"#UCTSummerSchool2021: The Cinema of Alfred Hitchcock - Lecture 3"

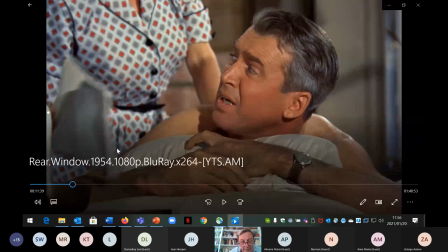So I think you'll see some of the, you
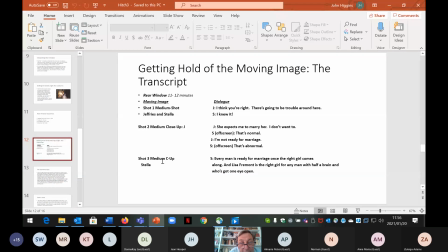know, the labor of academic film analysis when you have to kind of destroy your pleasure in watching something by taking a lot of notes, a lot of attention to what's going on. But actually, as my students eventually used to find,
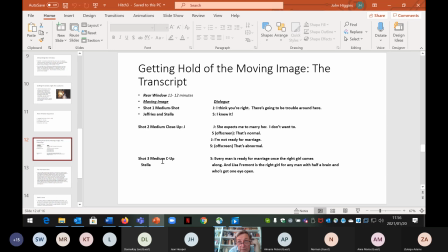that transcript work, which is a terrible labor, does become a labor of love. And it really pays off in getting to really understand what is happening in the films.
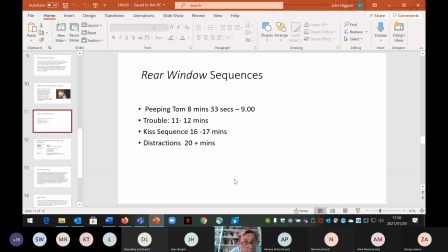Now, when I suggested these multiple dimensions of effect, of emotional investment that the spectator can bring to the film and the manipulation of those and the questions it raises and the openings for interpretation.
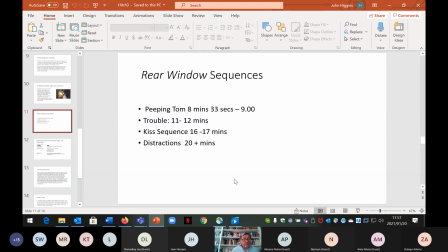I wanted to go back to what I mentioned previously and the fantasy elements, the ways in which film is both very realistic, but is also full of fantasy. And this comes through in a beautiful and well-known sequence,
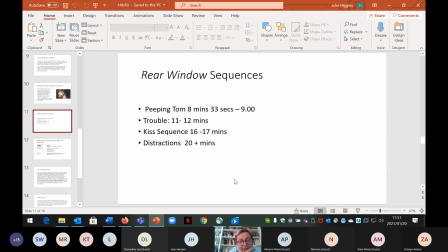the sequence of the first kiss in Rear Window. So let's have a look at that now.
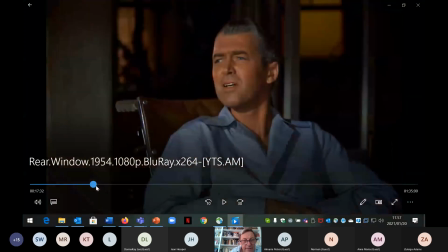The nurse leaves, various, and Lisa arrives.
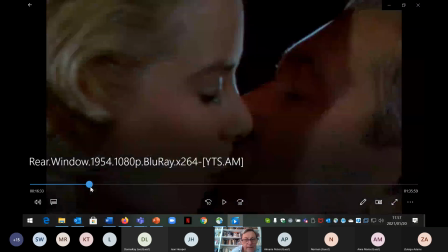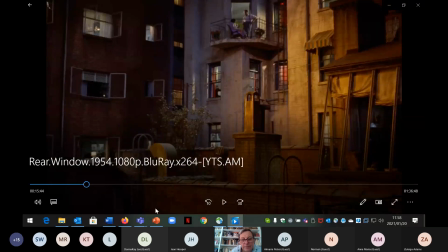Night falls.
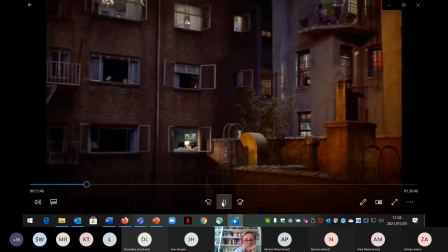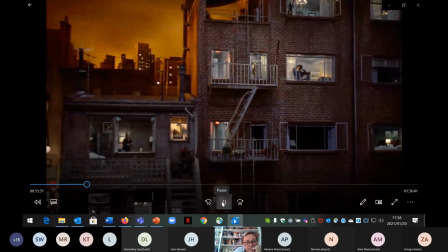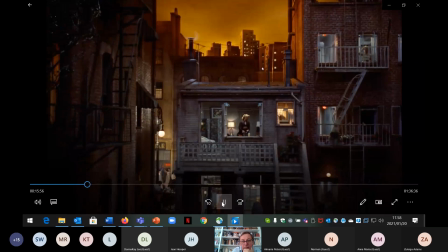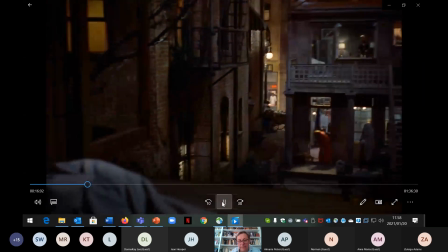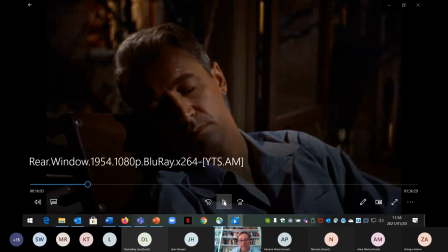So again, let me just emphasise that. As you see, but interestingly, not through Geoffrey's eyes. You see the real without Geoffrey's subjective interpretation. It's very close to what he sees.
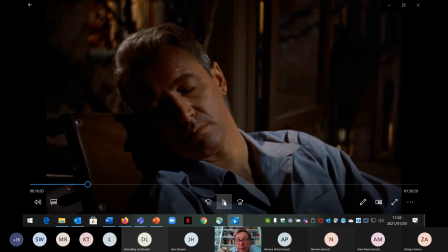You have the rich sound of the music, the singing voice of children on the street, cars going by, a lot of sonorous elements devoted entirely to
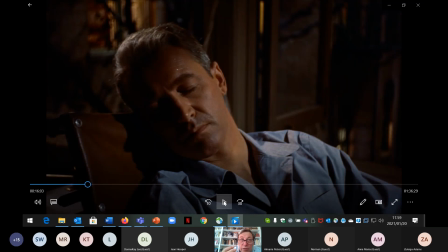giving three-dimensional depth to the impression of the real that cinema is so capable of generating. But now, as we move into watching Jeffreys himself asleep,
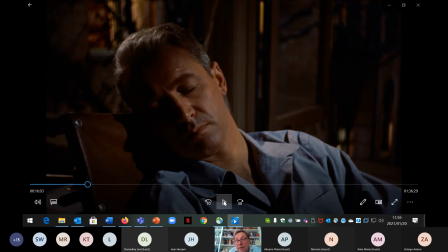we'll see the ways in which cinema, while it can be hyper-realistic, that's not the only way it works as Krakow seemed to think it's the ways in which
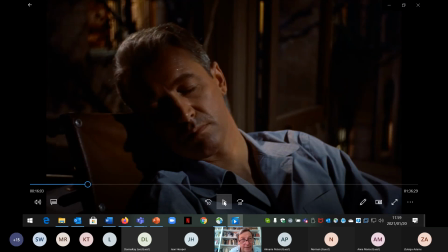it's full of fantasy and here as I said earlier Hitchcock's fantasy the woman the clothing of the woman the filming of the woman
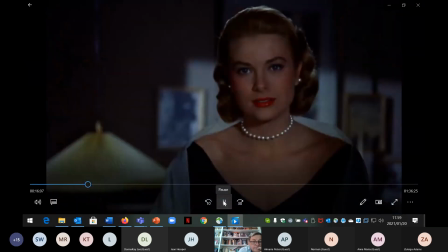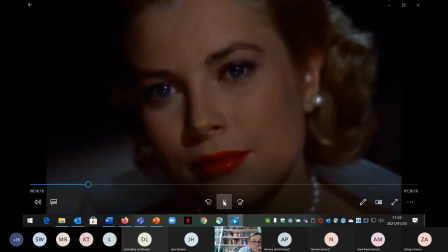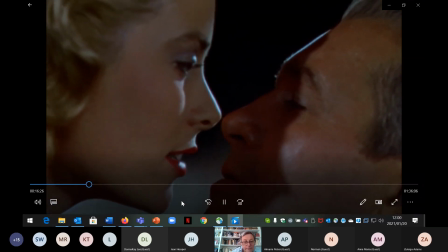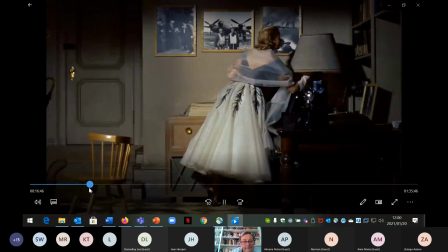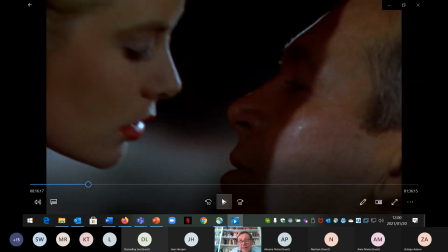just watch the speed of the kiss here. This is what I mean by the fantasy element.